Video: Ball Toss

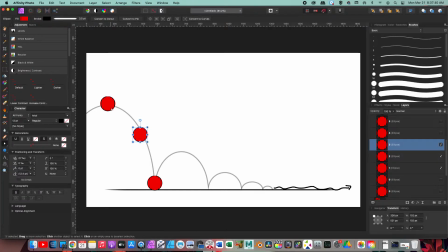247s
Now notice that I'm leaning a little bit more towards the beginning rather than the end on this, because again, it's going to be starting off slower and then speeding up as it goes to hit the ground. Next, I'm going to start with the in-between between that.
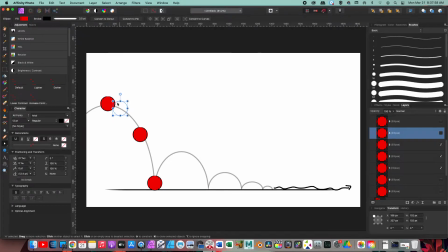263s
Again, I'm going to make sure that I'm sticking a little bit more towards the beginning rather than the middle here, because I, again, want to emphasize that slow in. Okay, and you can see here where I'm really putting it towards the middle because I want to emphasize it being faster down this side.
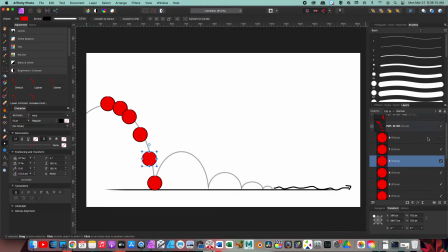282s
So anyway, so I can continue these, going the in-betweens, and then you can see how this is similar to the last set of balls that I had shown. Now the difference is I did add a couple. You can see I put these in as zeros, and the only reason why is because I noticed that there was a big gap, so I kind of had to fill that little spot.
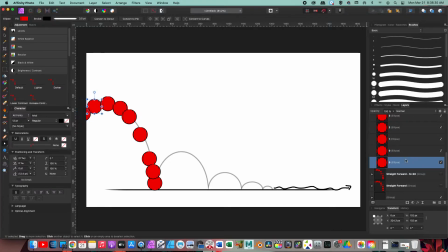302s
So I added more, and you may find that you need to add more of these or less than these, whatever your feeling is, how fast your ball is going, the less shapes. Now be careful, don't do too little shape, because then it's just going to look like it's
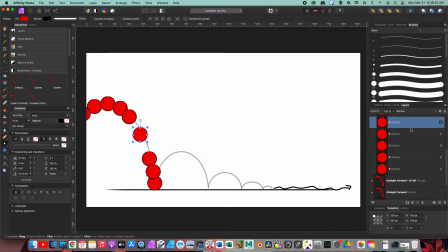319s
kind of like appearing and disappearing in all different spots on your path here. We want them at least a little bit closer, so then this way the eye doesn't get fooled too much,
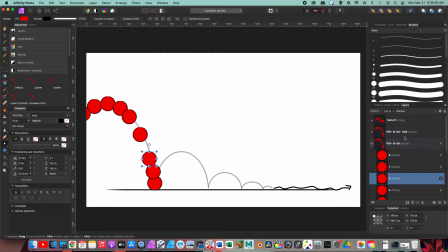332s
or notice how we're trying to fool them, rather. All right. So anyway, we talked about the post-pose. We talked about slow in and slow out. Now there's one more element that we're actually going to focus on here. So I just wanted to show you all the other stuff with this slow in and slow out and the pose to pose.
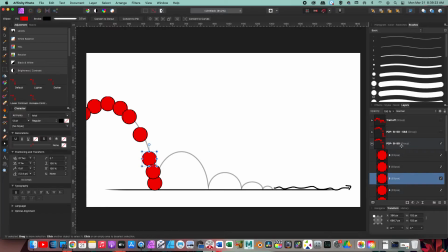350s
The slow in and slow out is important for us. The pose to pose or the straightforward method, you can go with either or, whichever makes sense for the project that you're working on at that time. That's the method that you choose.
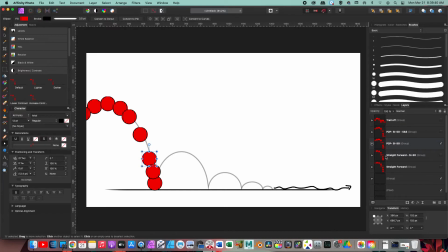367s
There are benefits one over the other, but it's not like you're going to be wrong if you choose one or the other. The other thing, though, that the principle of animation that we're going to emphasize in this project is that we're going to talk about squash and stretch.
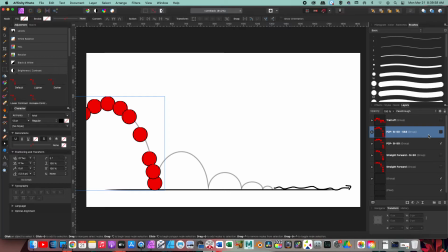384s
So, again, I kind of hinted towards it before, which is another principle, is exaggeration. We kind of want to exaggerate this fall. So with the exaggeration of the fall, we want to exaggerate the shape of the ball to emphasize speed.
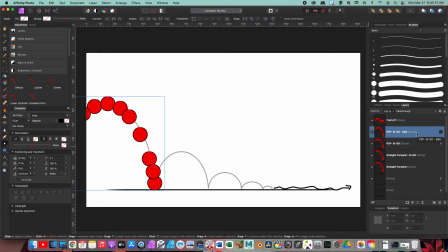401s
So what we're going to do is we're going to squash and stretch our ball, so then this way it appears like it's bouncing up, speeding up, hitting the ground, and then going to repel up. So what I did here is I did that pose to pose again, but you can see how I've changed the shape of the ball.
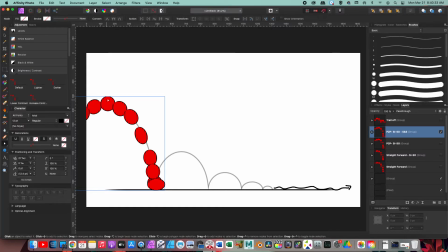421s
At the top, the ball is its perfect shape. It's perfectly round. And then as it goes through its path, it starts getting a little more oblong. And then as it gets closer to the ground, you can see that it goes back to its round shape just as it's hitting the ground, but then it has to squash back out.
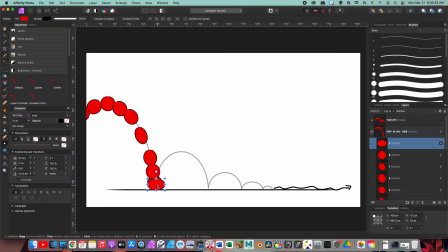440s
I'm a little off center on this one, I just noticed, so I'm just going to bring that back over there just a little bit more. And then that actually matches it a little bit more. And then what I would do is with the rest of these, you can see I kind of showed you how you would continue on with this path.
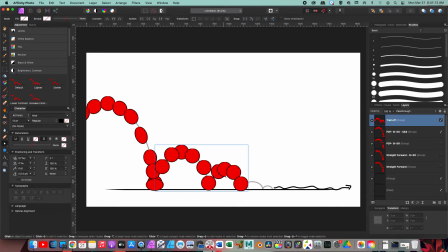457s
I have to re-squash and stretch all of these in order to make them match and look more realistic. Now, just note that as each kind of like bounce that you do, it's going to squash and stretch a little bit less because it's not going as fast.
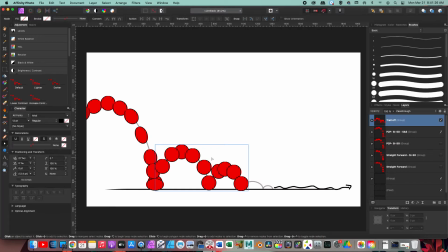474s
So don't overstretch these or squash them. Now, but how did I do that? In the principle of squash and stretch, in that video that we had watched before, it talks about how the volume of an object needs to stay the same.
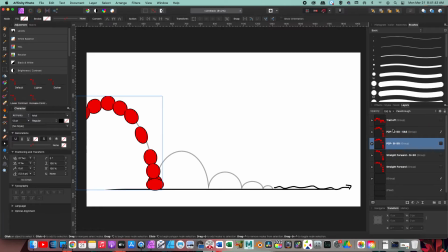490s
So for instance, let me copy a ball real quick. Actually, I'll draw a new one.